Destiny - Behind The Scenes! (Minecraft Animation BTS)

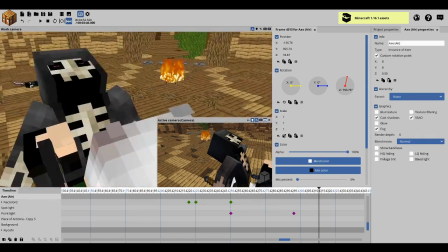[24:55]
I wanted to show Kiyoshi completely beating him up, because that would have been so satisfying.
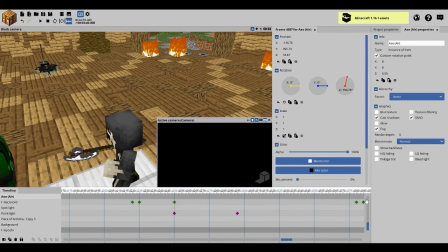[25:03]
So yeah, he completely clobbers the Necrolord here. And then he leaps.
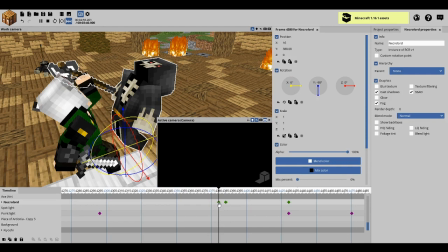[25:13]
I had these little cuts to black so that it wouldn't look like too sudden.
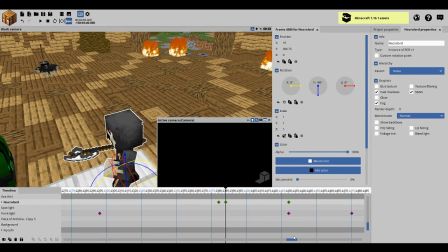[25:18]
It would imply there was a skip of time and like the battle has been going on. This is an epic background.
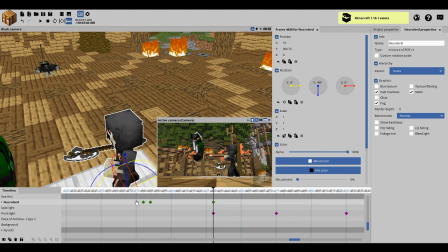[25:28]
So you can use this as your computer wallpaper. For the motions in these slow motion shots, I just made them linear so they didn't start out slow. They didn't start out with easing, because it would have looked weird if it was just like a slow motion shot where it would depict a motion that's already in progress.
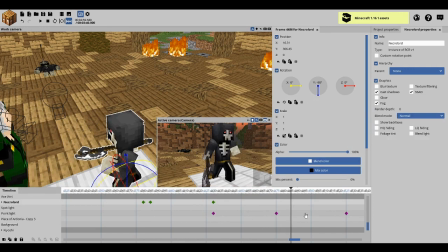[25:43]
See, I had all those linear where all the rest of the motions were all easing and out quadratic.
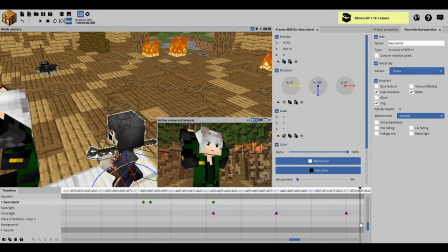[25:50]
Then you have Necrolord bracing himself as Kiyoshi bears down upon him with the two swords.
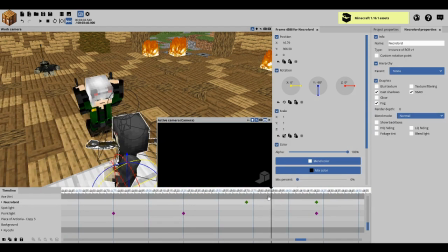[25:58]
He is not playing around, I'm telling you. And then he kind of goes like this.
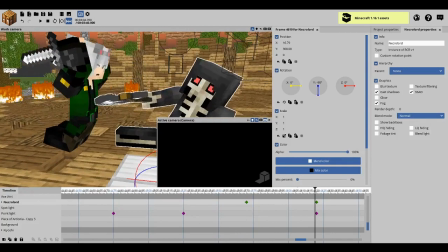[26:03]
Then Necrolord enters his karate pose. The Necrolord, now with kung fu action.
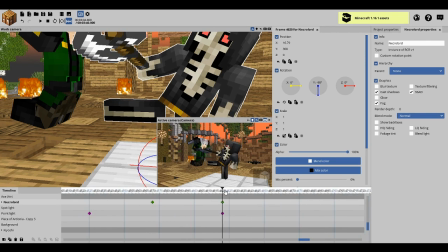[26:12]
Forget the phallus, it's the Necrolord now. So then this shot seems to imply that he karate kicked Kiyoshi back.
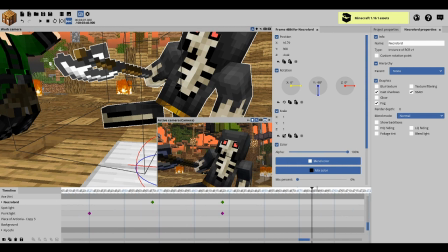[26:19]
He maybe even hit him with the axe, which actually I think did happen in the script.
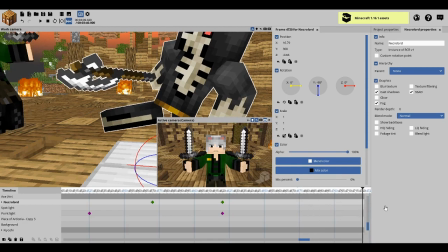[26:24]
He got like slashed. So then Kiyoshi goes back. He starts to get scared because he realizes he might not actually win.
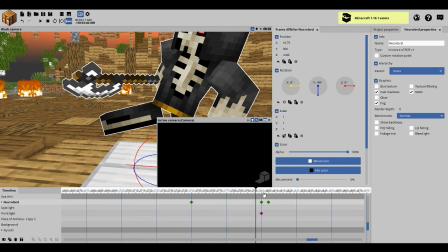[26:32]
Then you have this little Necrolord goes over there.
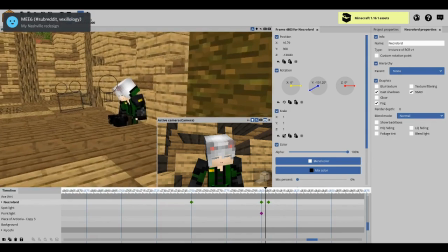[26:36]
I once again had the light really close to him so that the Necrolord would not interfere by casting shadows.
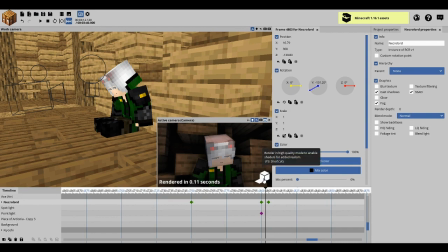[26:42]
I just decreased the range of the light dramatically so that it didn't cast light on everything, which I didn't want.
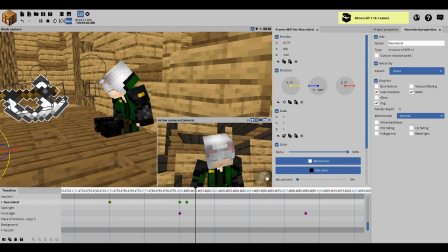[26:51]
I just wanted to illuminate his face, really. So then he has this little final movement.
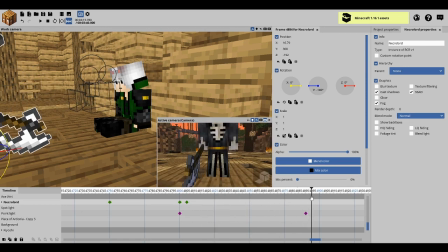[27:02]
I really love playing with the pupil movements here. So, anyway, this part's a bit lazy. Necrolord just like that. I'm not really a fan of that, but.
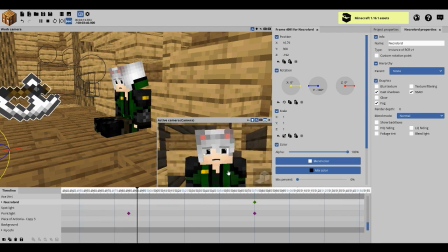[27:15]
I do like the movements that Kiyoshi makes, though. This movement here is just one final look of defiance, saying, "No, I will not submit." But then he realizes he can't really. He cannot win. He will die.
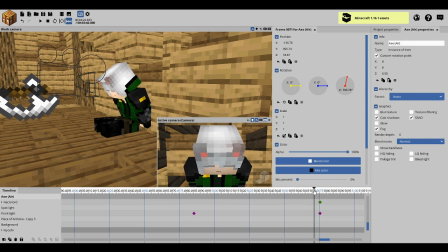[27:35]
So he accepts it, and he hopes that like his friends will avenge him. I hope that his friends will avenge him. I hope his friends will avenge him. Don't you? Okay. I haven't read the whole script, so I don't know.
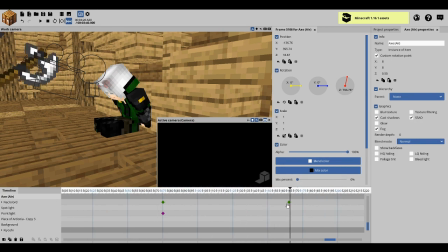[27:53]
Then Necrolord raises his axe and boom, he's dead. So yeah, I wanted like to cut off a bit dramatically.
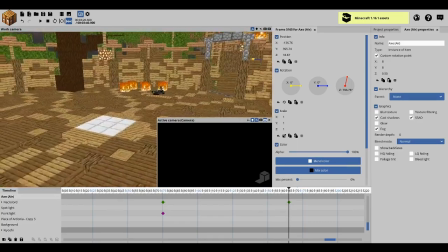[28:00]
So yeah, that's about the end of the animation here. Another thing I forgot to mention,
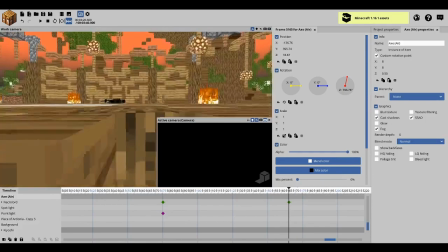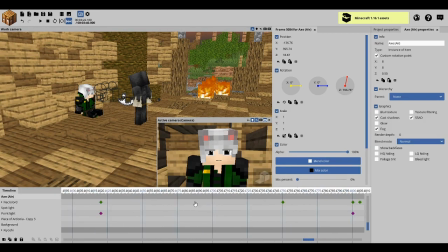[28:14]
I actually had the visibility on this necromancer disabled as during this shot because it would have interfered.
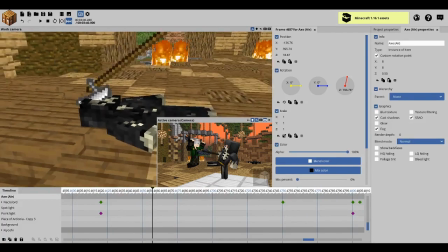[28:18]
But here, after this necromancer died,
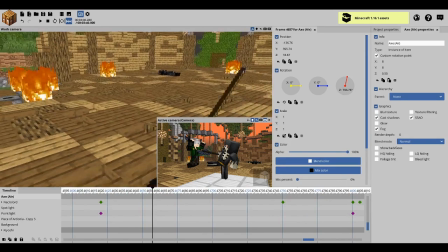[28:21]
I had a halberd parented to the head, just positioned there, showing that Kiyoshi had used the halberd to stab him.
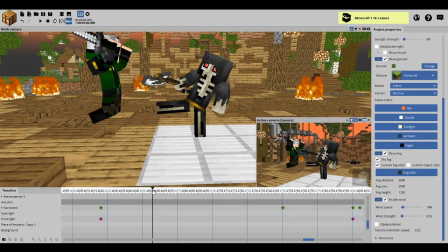[28:28]
Can't get over karate kicking Necrolord. It's like Chuck Norris roundhouse kick here.
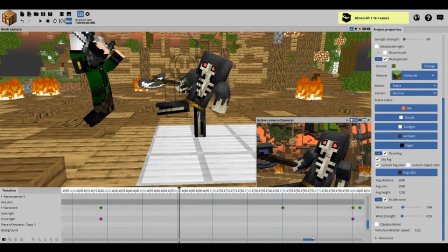[28:33]
This guy was trained by Chuck Norris. So yeah, that's about all for animation.
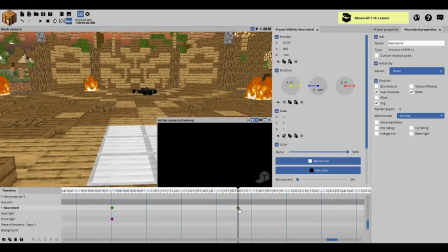[28:39]
And after the animation ends, if we go to
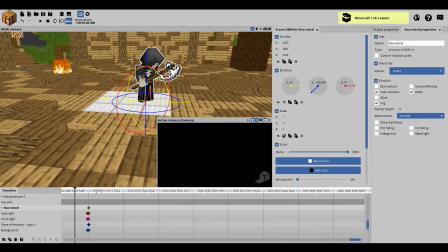[28:51]
5,500, Necrolord jumps back for the thumbnail pose, which I decided to just do
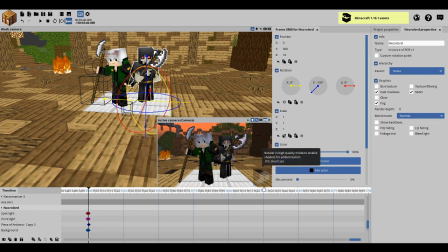[28:57]
in the same project. I then edited the thumbnail in PowerPoint, so it looked a bit better.
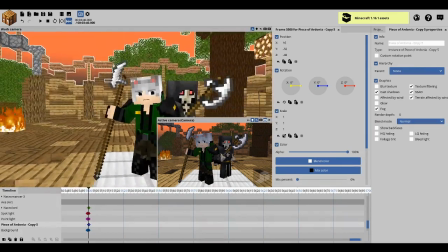[29:03]
I can increase the contrast a bit.